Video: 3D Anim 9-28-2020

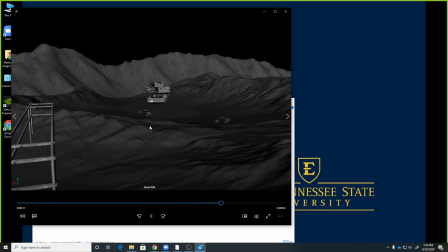3224s
I think that it's almost too much rotation on that, and maybe I would make a little bit more of like a noisy curve for that. But I think it's
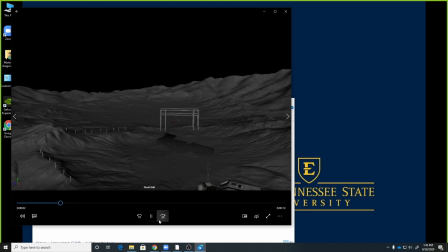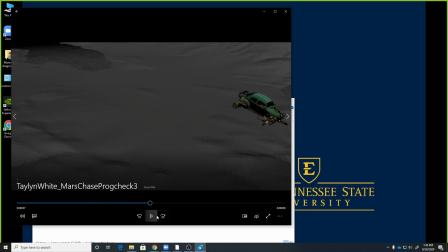3242s
I think it's a little too noisy across the board though. Like if you had like a really small noise on everything, I think it would look cool, and then you could ramp it up on certain spots, right? Gotcha. Like if you wanted it to look like they're revving their engine, then maybe the hood would shake just a little bit more in these little like pulses.
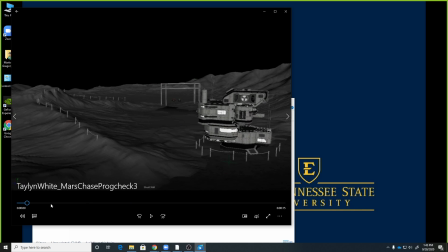3261s
And I think that is one of the things that would help with that shot. Is this is usually in
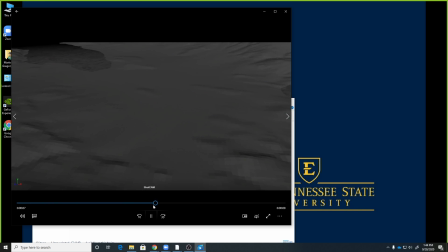3268s
a race scene, this is the like them trying to intimidate each other shot, right?
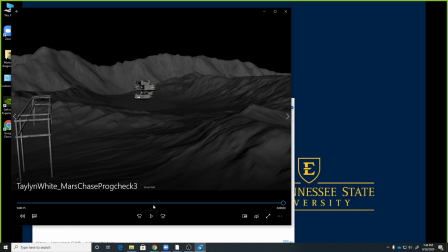3275s
Like they're sitting next to each other, and like you know, it's for car junkies to kind of get their their fix of the powerful engines, like, oh, this is going to be a great race. It's got that, like, that's kind of what that shot is kind of feeding into.
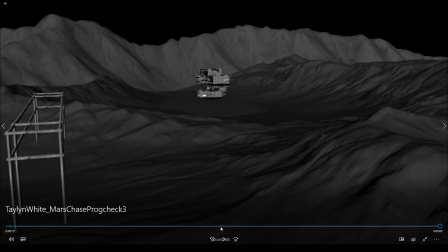3292s
And right now it just kind of, you need a little bit more of that, like,
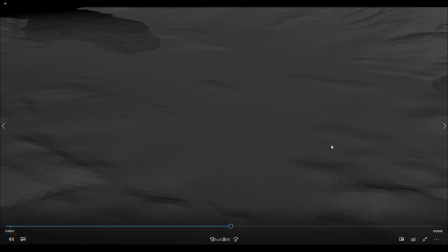3300s
intimidation or showboating that's happening between the two. Gotcha.
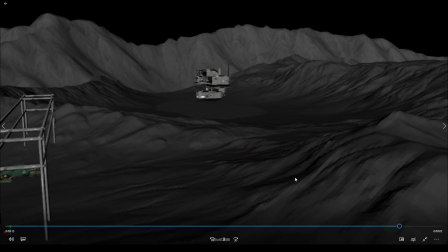3306s
Other than that and a little bit of curve work, I think this is working pretty well. Like when they go around this curve here,
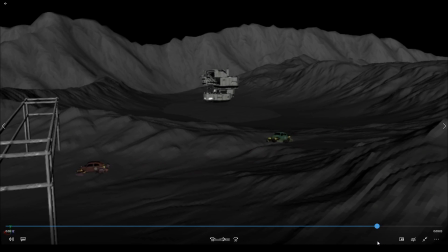3313s
especially the green car, you can see like the point where it like sort of hits a corner a little hard right there.
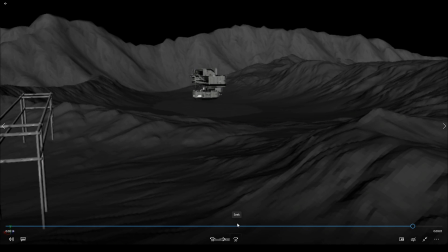3322s
And just try to get some of that banking in there, some of that like feeling like of the force changing directions.
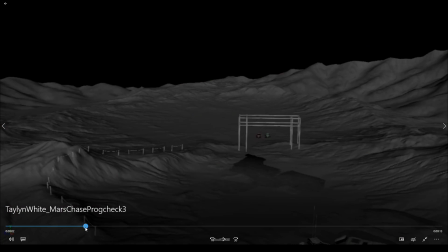3331s
But I think in terms of like your staging and your blocking phase, this is looking pretty good.
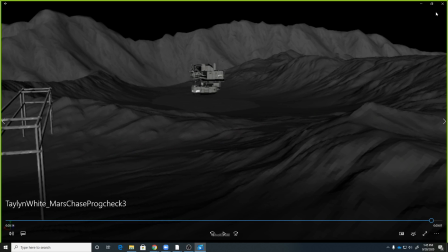3337s
So Awesome. Thank you. yeah, good job. Thanks. Okay, Zach.
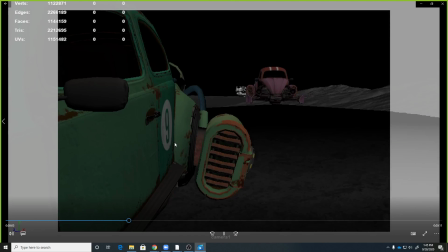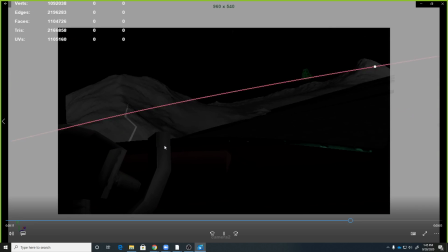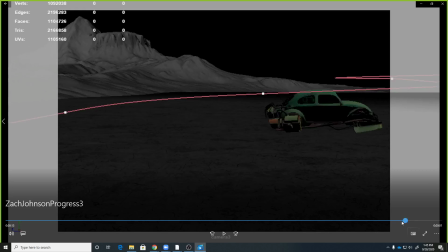3358s
Yeah. I think that's definitely reading better.
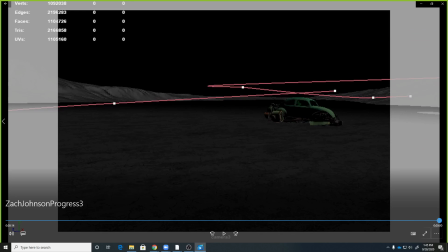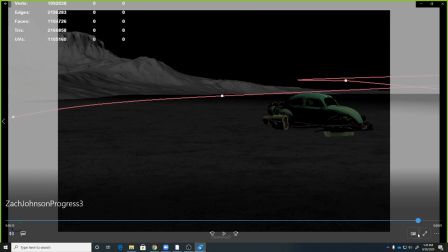3368s
Than what we were having before. I think this shot here, I like this, you get this hit,
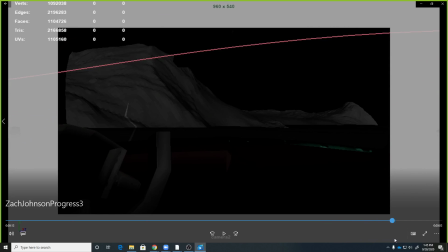3375s
you get this spin out, and then we cut to the green car spinning out.
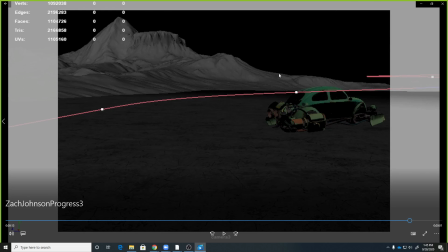3380s
I'd like to be able to see that red car drive away a little longer. Right, and so I would almost say, like, could you just scoot the camera down, scoot the camera in this direction a little further,
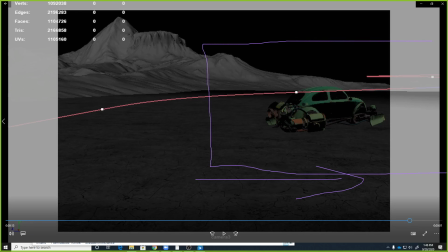3394s
so what we're actually watching is this framing, and we're able to see the red car continue to kind of drive away. In terms of animation, I think you need to, so I know we've kind of talked about this,
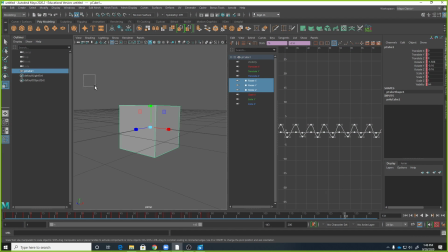3412s
but in Maya, like you have the beginning of the shot, the end of the shot. Like let's say your shot is this 140 frames, right? And I got my first frame on there and my last frame on there.
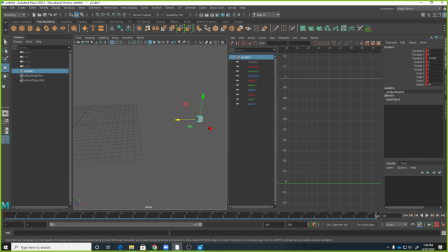3427s
Right? We start to see that accelerate from stopped. And so really it's this fast part in the middle you're wanting to catch. And not this like accelerate in at the beginning.
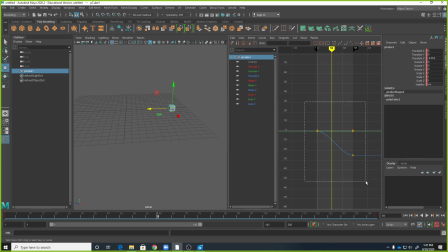3442s
And so one of the things you just kind of need to do is go in there at the beginning and ending of each of those shots and make sure you're set to linear, or adjust your frame range to where we're only looking at the middle section of that, right?
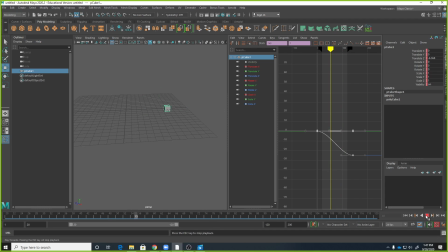3459s
Okay. So it trims off that that part in the middle where they're just getting started and where they're stopping.